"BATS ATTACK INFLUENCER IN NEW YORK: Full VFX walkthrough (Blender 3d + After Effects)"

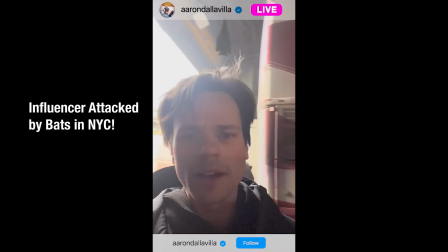0s Yo, we shooting in Brooklyn warehouses. Y'all ever notice how it, like, in warehouses, they got, like, bats and shit just, like, in the hall?
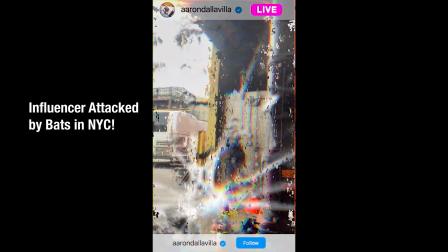9s Oh, shit! Oh, snap!
What's up, guys? It's Brad from LightArchitect.
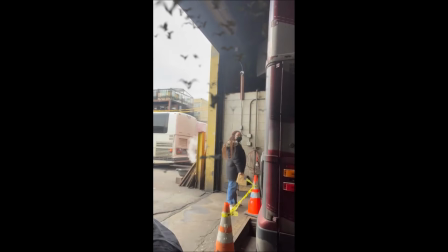13s
In this video, I thought I'd share another Blender and After Effects visual effects walkthrough of the shot that we have created for our spyderfy add-on for Blender promo.
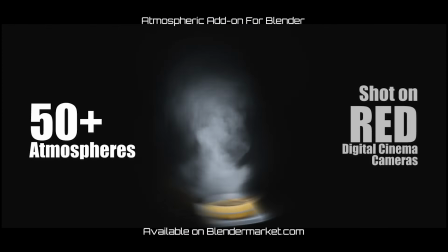20s
If you guys missed it, we have updated our spyderfy void system add-on for Blender to Blender 4.0.
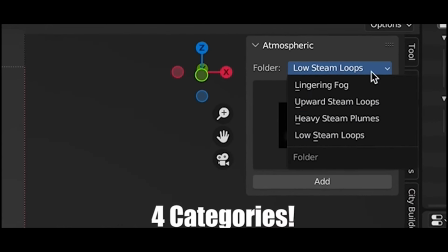26s
So if you have that add-on, be sure to download that free update on Blender Market. I'll put a link to that in the description below.
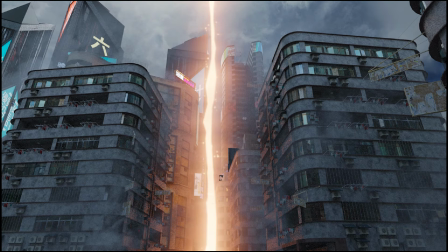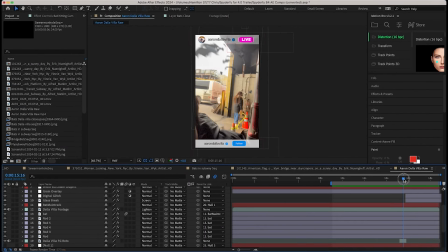39s
Anyways, guys, this is the shot that I'm going to be breaking down today, and I have done the final visual effects composite inside of After Effects, but I'll also show you the general scene setup inside of Blender for how I actually rendered out those bats. But first and foremost, guys, I want to give a shout out to my actor and producer friend, Aaron Dallavilla.
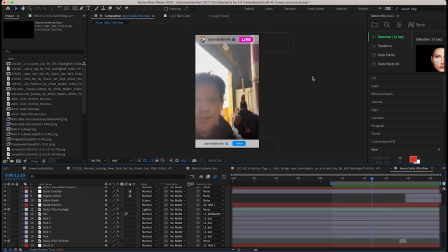56s
Aaron's a really talented actor, and he was kind enough to take some of his time when he wasn't shooting to make this video for us so that we could then add these bats in post-production.
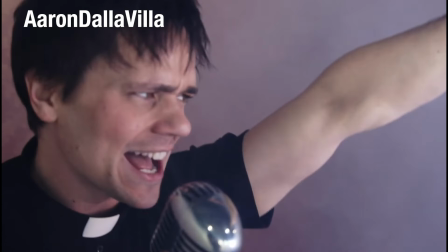64s
So check out his page if you like. He has some really great parody and music content on his channel as well, so I'll put it link to that in the description below.
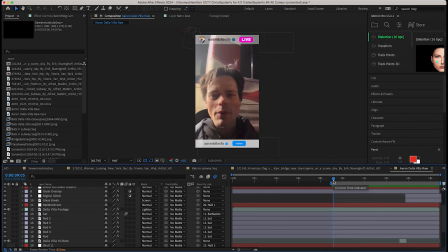71s
Anyways, guys, without further ado, let's get started with this shot walkthrough. As you can see, this is our shot from the very beginning.
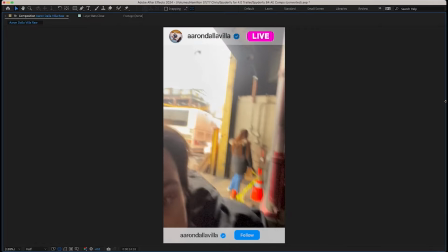78s
It's a pretty simple composite here, and I thought it was fairly seamless how it was all integrated together.
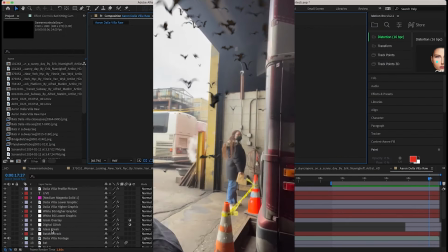85s
So I'll just go through the layers that we have added to create this shot one by one here.
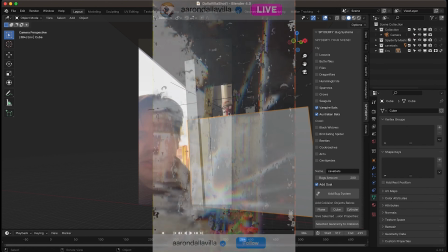90s
The first thing that I did, of course, was import our live action footage inside of Blender.
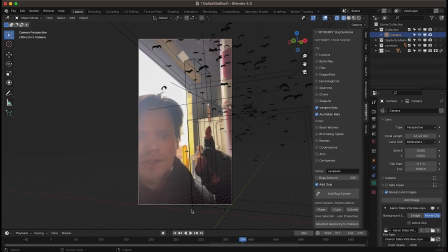94s
So as you can see here, I just have our camera here. I've just imported our footage into our scene,
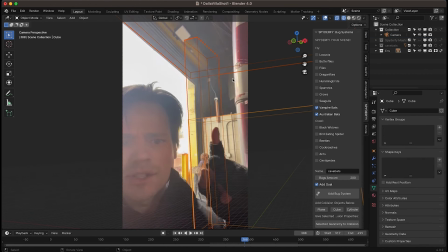99s
and then I've just generally recreated the environment with three cubes here to kind of create where the bats would come out of this kind of back corner of the building.
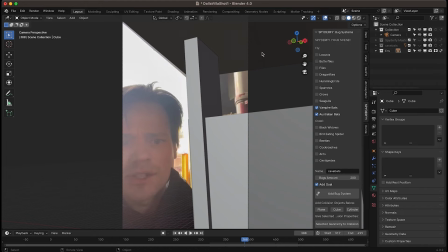108s
So you can see if I go into solid view, I've just generally recreated the geometry of that area, and I've made this environment geometry enabled as a holdout so that any elements that we add to the scene that are behind this geometry will be hidden by it if they are behind the camera at any given frame. So that's what I've done here. I've just recreated that basic environment.
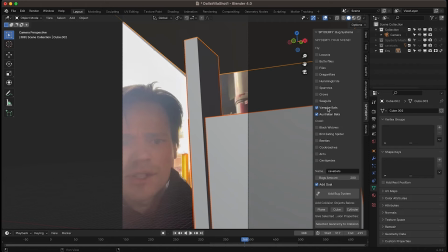126s
After blocking out this reconstruction, I then added a collection of vampire bats as well as Australian bats to our scene with the spyderfy add-on. So I've just checked those two checkboxes here and created a goal for this bat system as well.
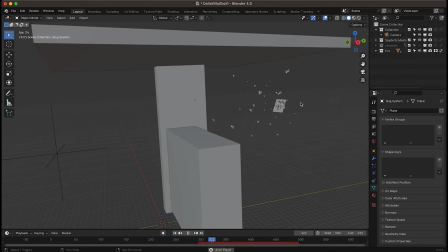138s
And as you can see here, if I just enable this, and as you can see, I've just placed the bat emitter in the back corner so that they come out right toward the camera during the shot.
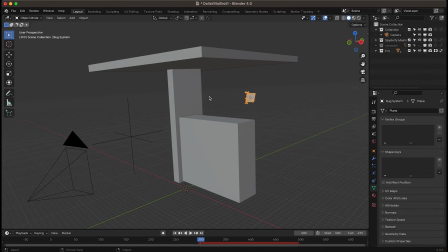147s
So you can see I have the emitter here in the corner, and then I have the goal for the bats right here. And I've also made our environment recreation in its own collection so that in the particle settings for our bat system, I've actually told the bats, as you can see here, to avoid this specific geometry here.
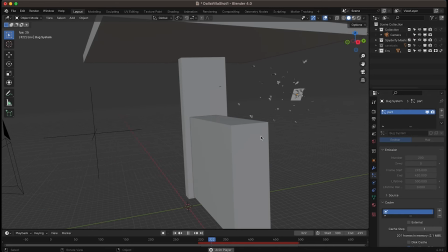163s
So as you can see here, by changing that setting, I could then bake the bats and they'll actually avoid all three of our objects here,
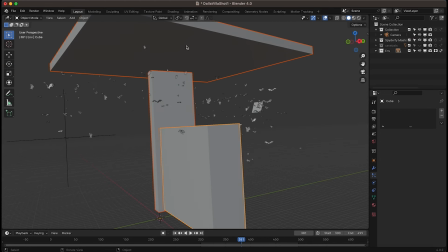170s
which is going to obviously make it much more realistic because the particle simulation is taking into account this environment geometry that we have recreated in a more realistic
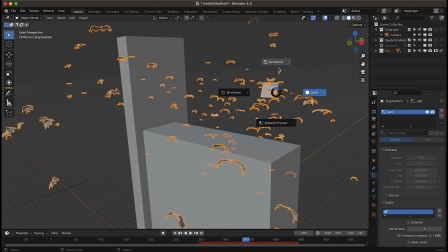179s
way. So it's just giving the bat render some environmental interaction. As you can see, if I go into rendered view, this is what our bat system looks like.
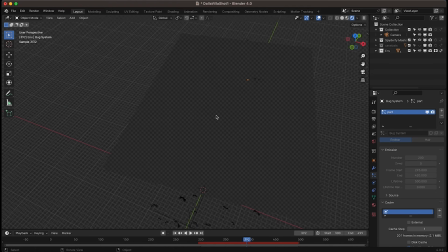187s
And you can see that when we go above the geometry, the cube here is acting as a holdout so that,
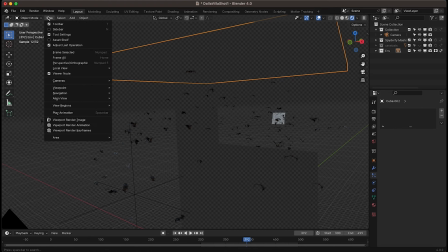192s
you know, the bats stay hidden if they are behind this geometry. You can see if we go into camera view, this is what we're getting straight out of Blender.
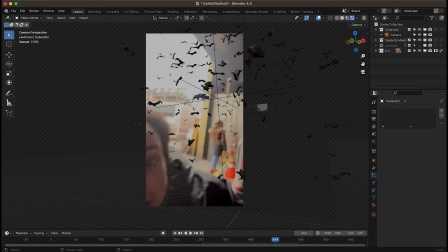200s
And just from looking at this example right here, you can tell that a lot of the work and the tweaking for the shot was done in the compositing process because we had to blend these bats into the scene fairly nicely, add a lot of motion blur, a lot of flaring, and you know, lift the, if you look at the shadow levels of the back corner here, the bats are much darker.
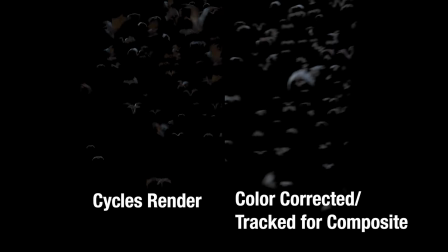218s
So I've done a lot of work in the compositing process to blend these bats into the scene, which is what we'll get into next inside of After Effects.
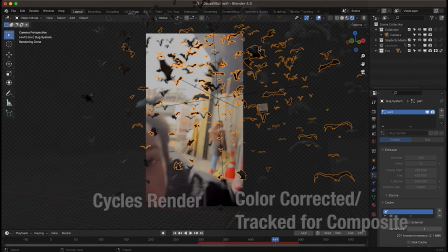226s
But this is the general idea inside of Blender. I've just used a very basic bat system from spyderfy.
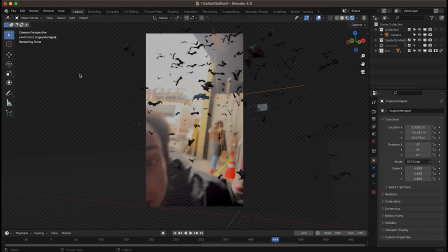230s
I've added a goal for the bats to follow. Then I've recreated our environment and told the bats to avoid that environment. And then to give our bats some realistic lighting, I've added a very basic HDRI just to give them kind of some global illumination. But as you can see here, the lighting in the shot is fairly soft.